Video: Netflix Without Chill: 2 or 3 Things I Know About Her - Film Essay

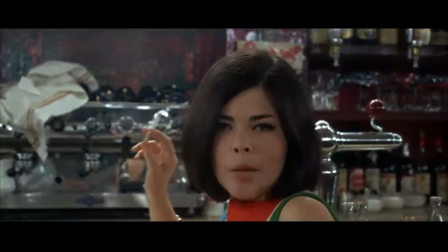24:48 But what of course, Godard was in some ways in total control of was colour, and of course framing,
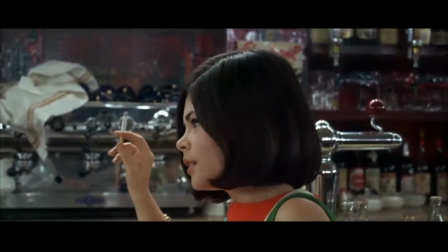24:55 the way he framed shots and filmed shots with his famous collaborator, the cinematographer Raoul Coutard.
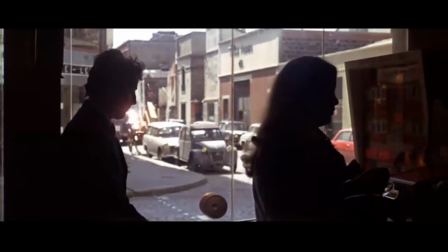25:03 This film is some of Coutard's really most extraordinary work,
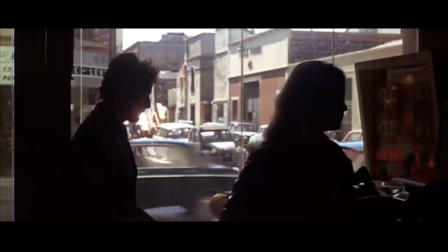25:08 because what Coutard and Godard were working on was essentially the question of a colour palette.
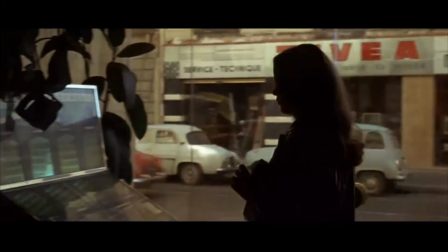25:14 We saw in the credits the red, white and blue of various national flags.
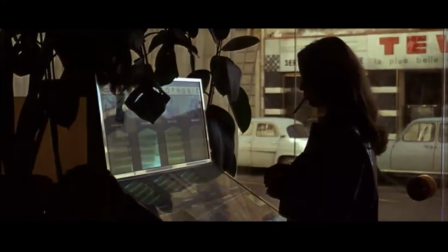25:19 And red, white and blue are just some of the dominant colours in the film.
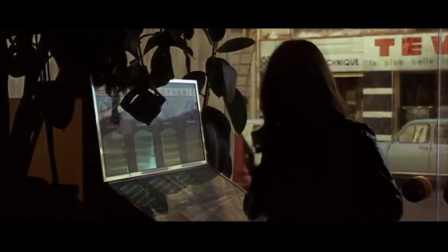25:23 And it's clear that places that Coutard and Godard and their other collaborators chose, like the dress shop earlier,
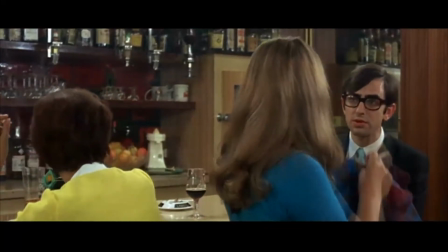25:32 like these various bars that we see in the film, like the walls that people stand in front of in the street,
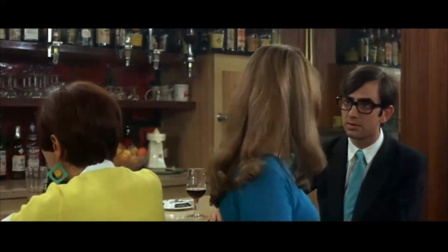25:41 are all chosen in terms of this incredible palette of primary colours, the red, white, blue,
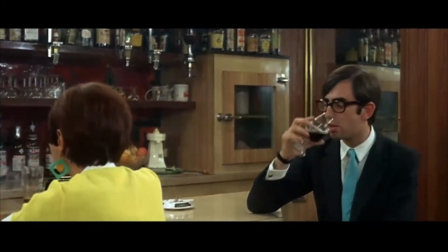25:47 and some other colours too, because he shifts the palette around in terms of what he wants to do with it.
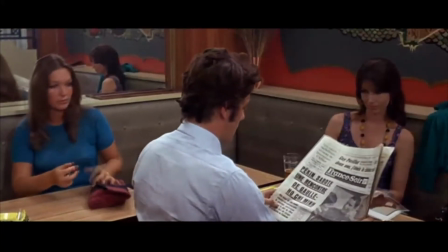25:53 And so you get the impression of an incredibly intensely art-directed or production designed film,
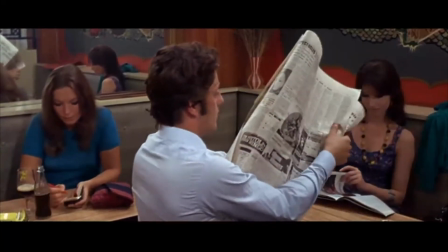26:01 but which in fact is Godard, and he was particularly good at this, I think, of choosing bits of reality,
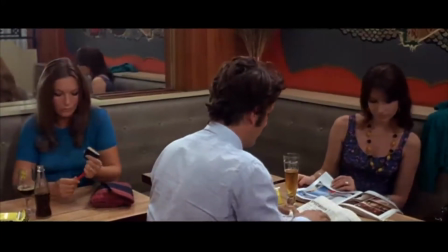26:09 literally corners of rooms, sections of streets,
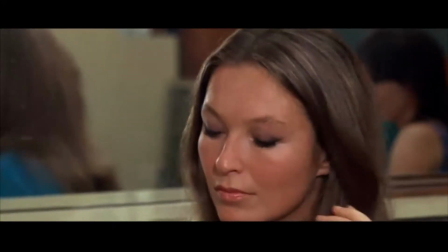26:14 angles from which to film the world that made it seem
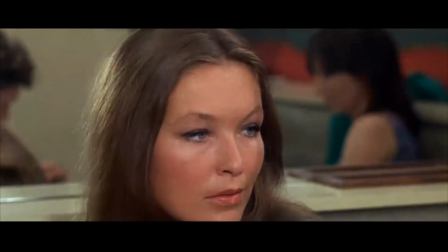26:19 like it was an incredibly designed aesthetic concept that he'd started out with.
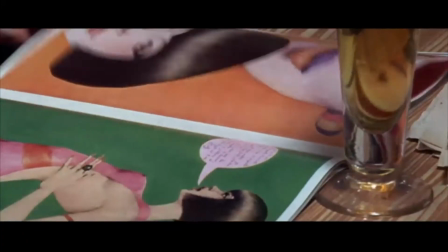26:25 Indeed, it's interesting in terms of the way Godard films Paris.
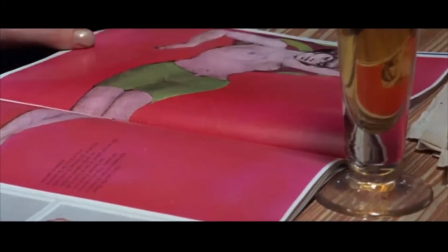26:30 Now we're in the centre or near the centre of Paris here in the film,
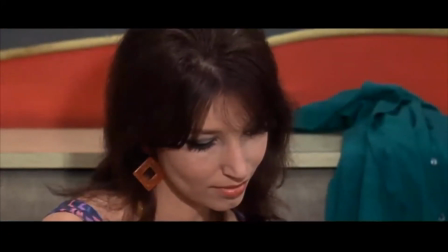26:35 because the housewives who are prostitutes come into the city to do that work.
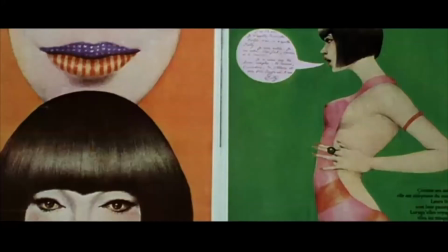26:42 That's an important detail in the film that's easy to miss.
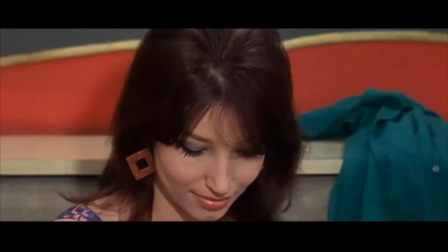26:46 And one critic, the American critic Brian Henderson, once wrote a really perceptive thing about this movie.
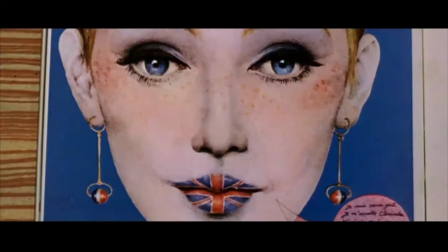26:53 He compared it to an earlier Godard film, Alphaville, which is a science fiction film, but in which Godard filmed the most
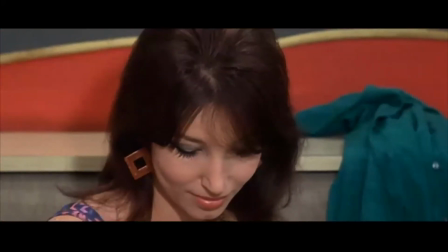27:02 futuristic-looking things in Paris in 1965, the gadgets, the new architecture, and so on.
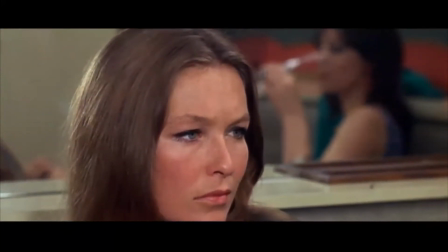27:10 And he also referred to a short film that Godard made in a film called Rogopag,
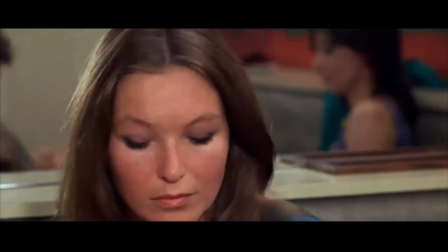27:15 and which has a similar idea of filming Paris as it is and calling it the future.
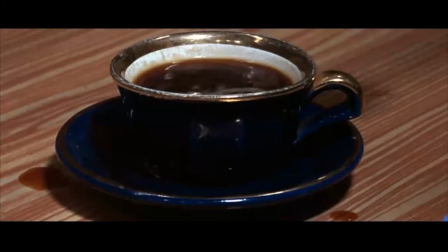27:23 But in this film, Two or Three Things,
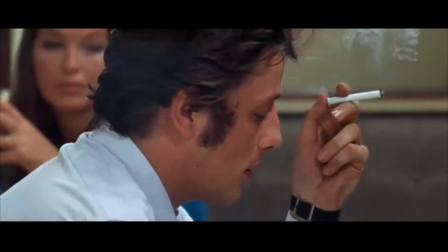27:25 Henderson says that the film presents a Paris of its day that is already the future and is becoming more so,
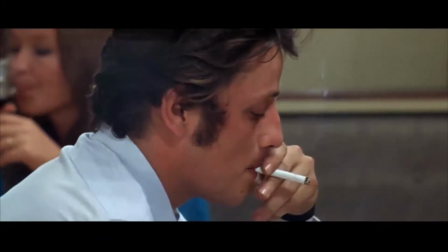27:32 and that he avoided shooting things that look like the old Paris.
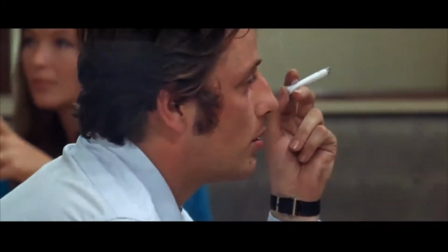27:36 And Henderson says this is a very dialectical concept between the present and the future,
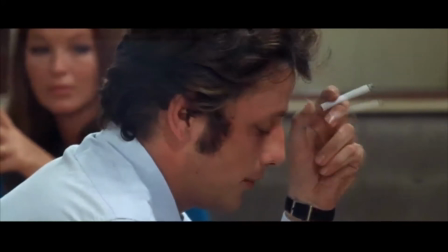27:42 that in many ways is really the heart of this movie, that the present tense of this time in 1966 is already the future.
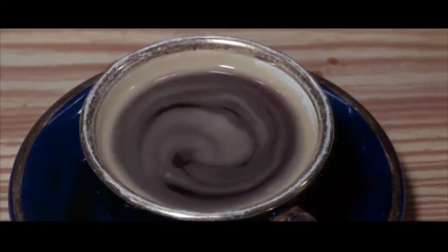27:50 There's no time for the present to stop. There's no time for people to live in the present because of consumerism, because of social forces. They're hurtling towards their future.
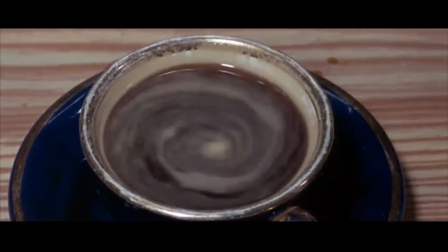28:02 Now we're looking at this point at one of the most famous canonical moments of modern cinema, I would say,
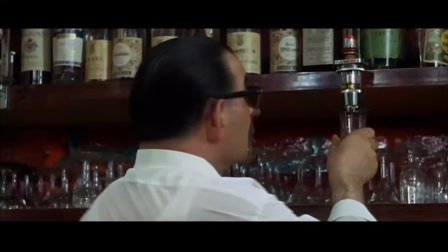28:09 the famous coffee cup of Two or Three Things. We're going to move closer and closer into this coffee cup,
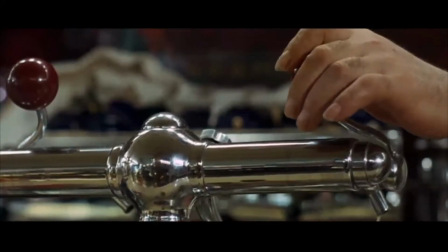28:18 and in some ways you can read this whole scene in this bar in two different ways, because on the one hand, of course,
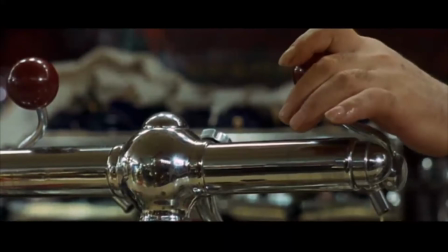28:25 it's a scene about isolation. It's about people who are completely cut off from each other.
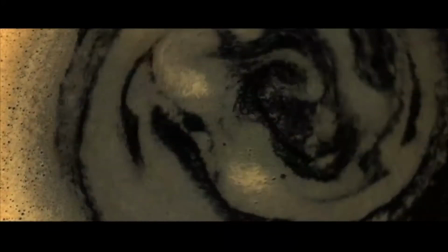28:31 And you can take this sort of vision here, this incredible vision of looking into the cup of coffee as like the ultimate
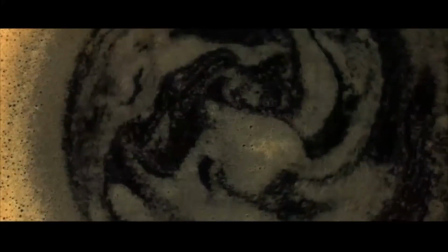28:40 in solipsism of the individual reduced to his or her own perception,
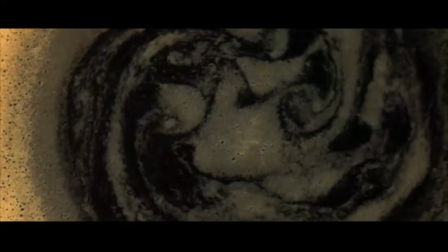28:45 totally in themselves, looking at the tiny little object in front of them.
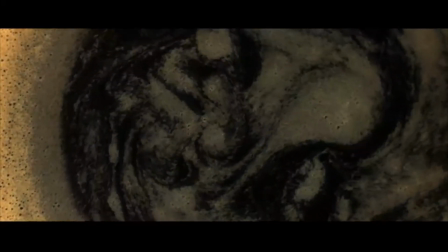28:50 But on the other hand, of course, the words that Godard whispers as he whispers the entire
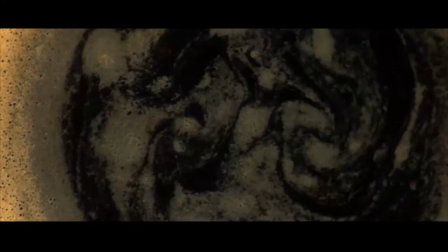28:56 voice track of his narration in the film.
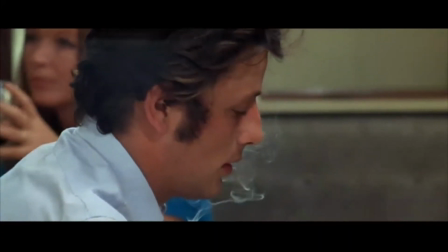29:00 In some ways, when we get right into this coffee and its bubbles and the swirling shapes,
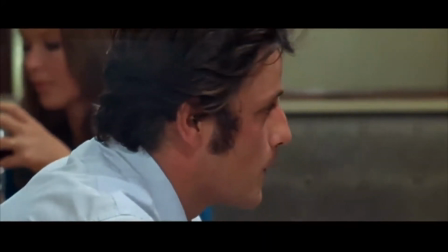29:07 this little object contains the universe. You can see the galaxies in it.
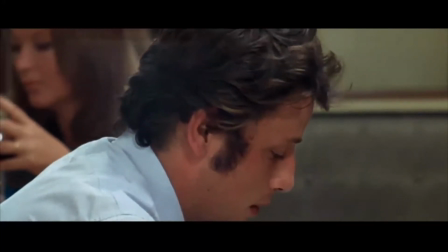29:12 You can see the whole world in it. You can have a reverie that opens you up out of your loneliness, out of the alienation, out of, in this scene, all these people sort of giving each other strange and uncertain looks, are you a prostitute? Will you be my client? All of these intrigues are sort of hinted at in the film.
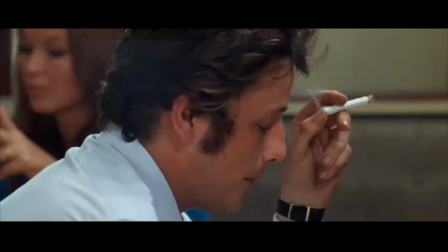29:36 And then we go into this coffee cup, which has often been taken as an emblem of modern cinema,
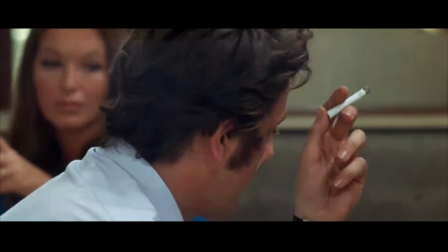29:45 that you can go right into something and open out its meaning, take an ordinary object of daily life, and totally open out its poetic meaning. Godard, in fact, complained later that Coutard, his cinematographer, he could hardly sell Coutard on the idea of this shot. Coutard couldn't see how this shot would work, how it could possibly fit into the scene, what it could possibly mean or give to the film. and indeed, she'll see he has some problems focusing the shot.
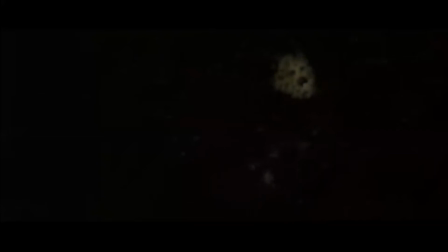30:16 It's a very intense bit of micro photography here. But Godard's intuitions, of course, were right, that there's so much seems to be summed up in this incredible image, this almost sort of space age image.
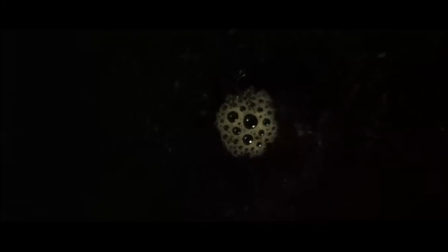30:33 And that looks forward to something that Godard would do in the 80s and in the 90s, where he would often have, we could say, cosmic imagery, the planets and so on.
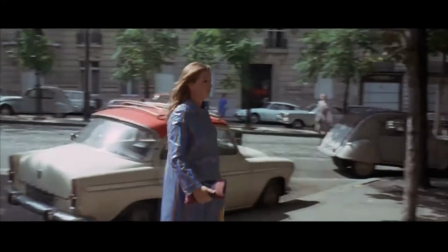30:44 It became of intense significance to him. Here's a beautiful segment of Two or Three Things.
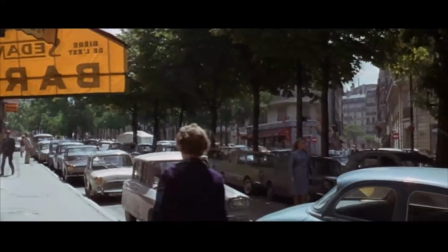30:51 After the coffee cup, I'll read you Brian Henderson. He says, this passage, the repeated shots of Vladi walking,
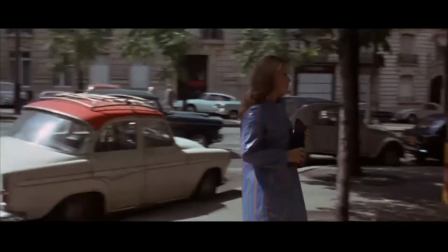31:00 this passage suggests a rising up out of the coffee cup and the isolation and immobility of the cafe,
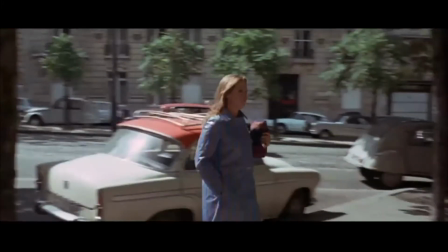31:07 a rising up from that into motion, space and joy.
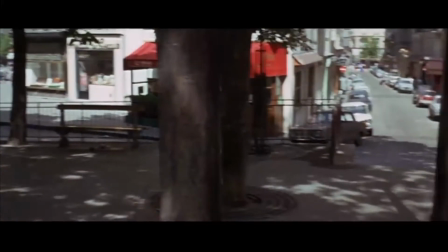31:13 And I truly do think that
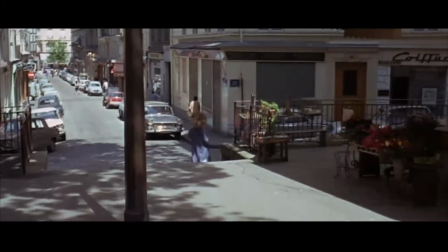31:15 that Godard's filmic language here really does give you a great sense with the Beethoven string quartet,
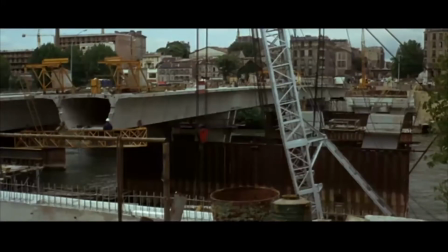31:22 the images repeated. It's a truly lyrical moment. You know, I think another way of understanding Two or Three Things is to think about some of the influences,
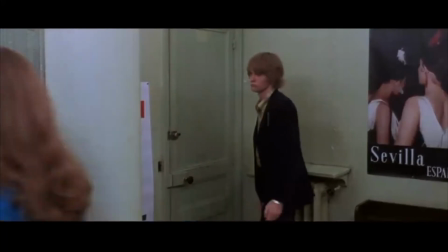31:36 that the intellectual and the cultural influences that were on Godard's mind at this time in the mid-60s.
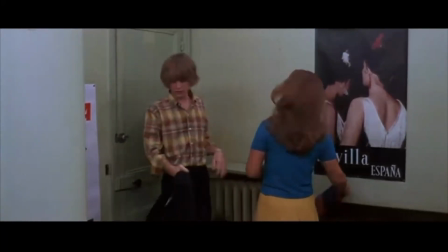31:47 Because that idea that that Juliette, Marina Vladi, has this walk,
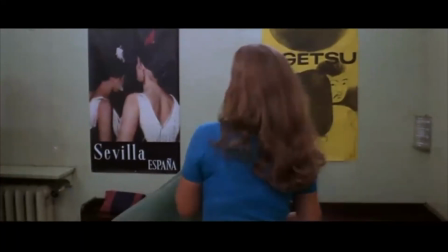31:53 and for that moment she feels like she's really living in the world, that she's in the world and she's at one with the world.
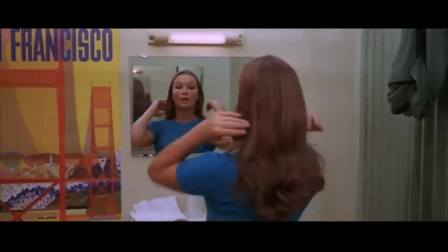32:01 It's an idea that goes through this film, Two or Three Things, about which is called consciousness,
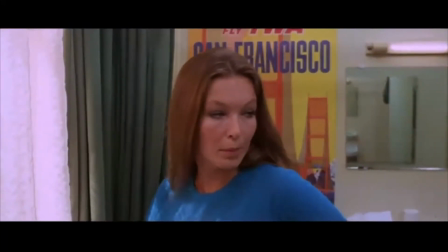32:08 not conscience as it's sometimes translated, but consciousness.
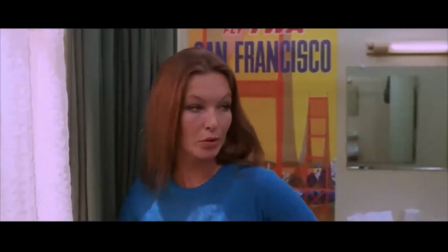32:14 And in many ways, consciousness or sensibility is a matter of mood.
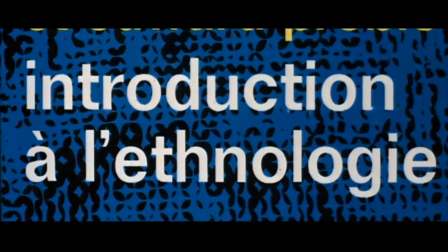32:19 It's like Godard is trying to find these epiphanies, these sort of magic moments where you or I or his fictional character
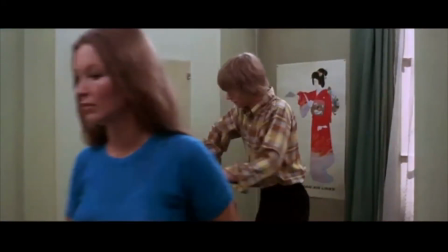32:29 will feel like they're part of the world. These moments where mood changes, where suddenly the world is not so grey, it's not so oppressive,
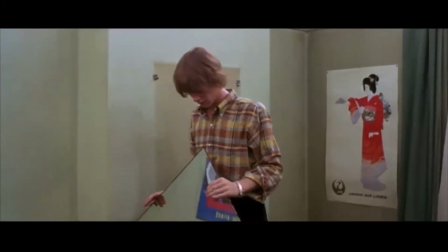32:38 and where suddenly you feel like you're part of that new world that we spoke of before, this whole new world of movement,
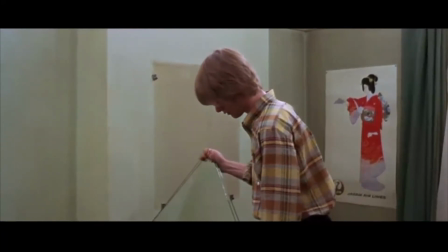32:45 colour and sound.
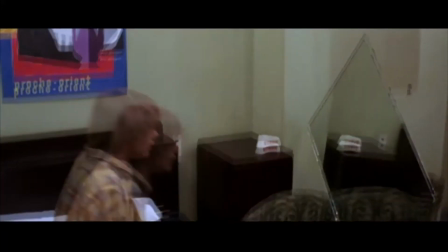32:48 In many ways, this was a sort of a dream or an ideal, a sort of a utopian idea that Godard himself was to abandon some years later.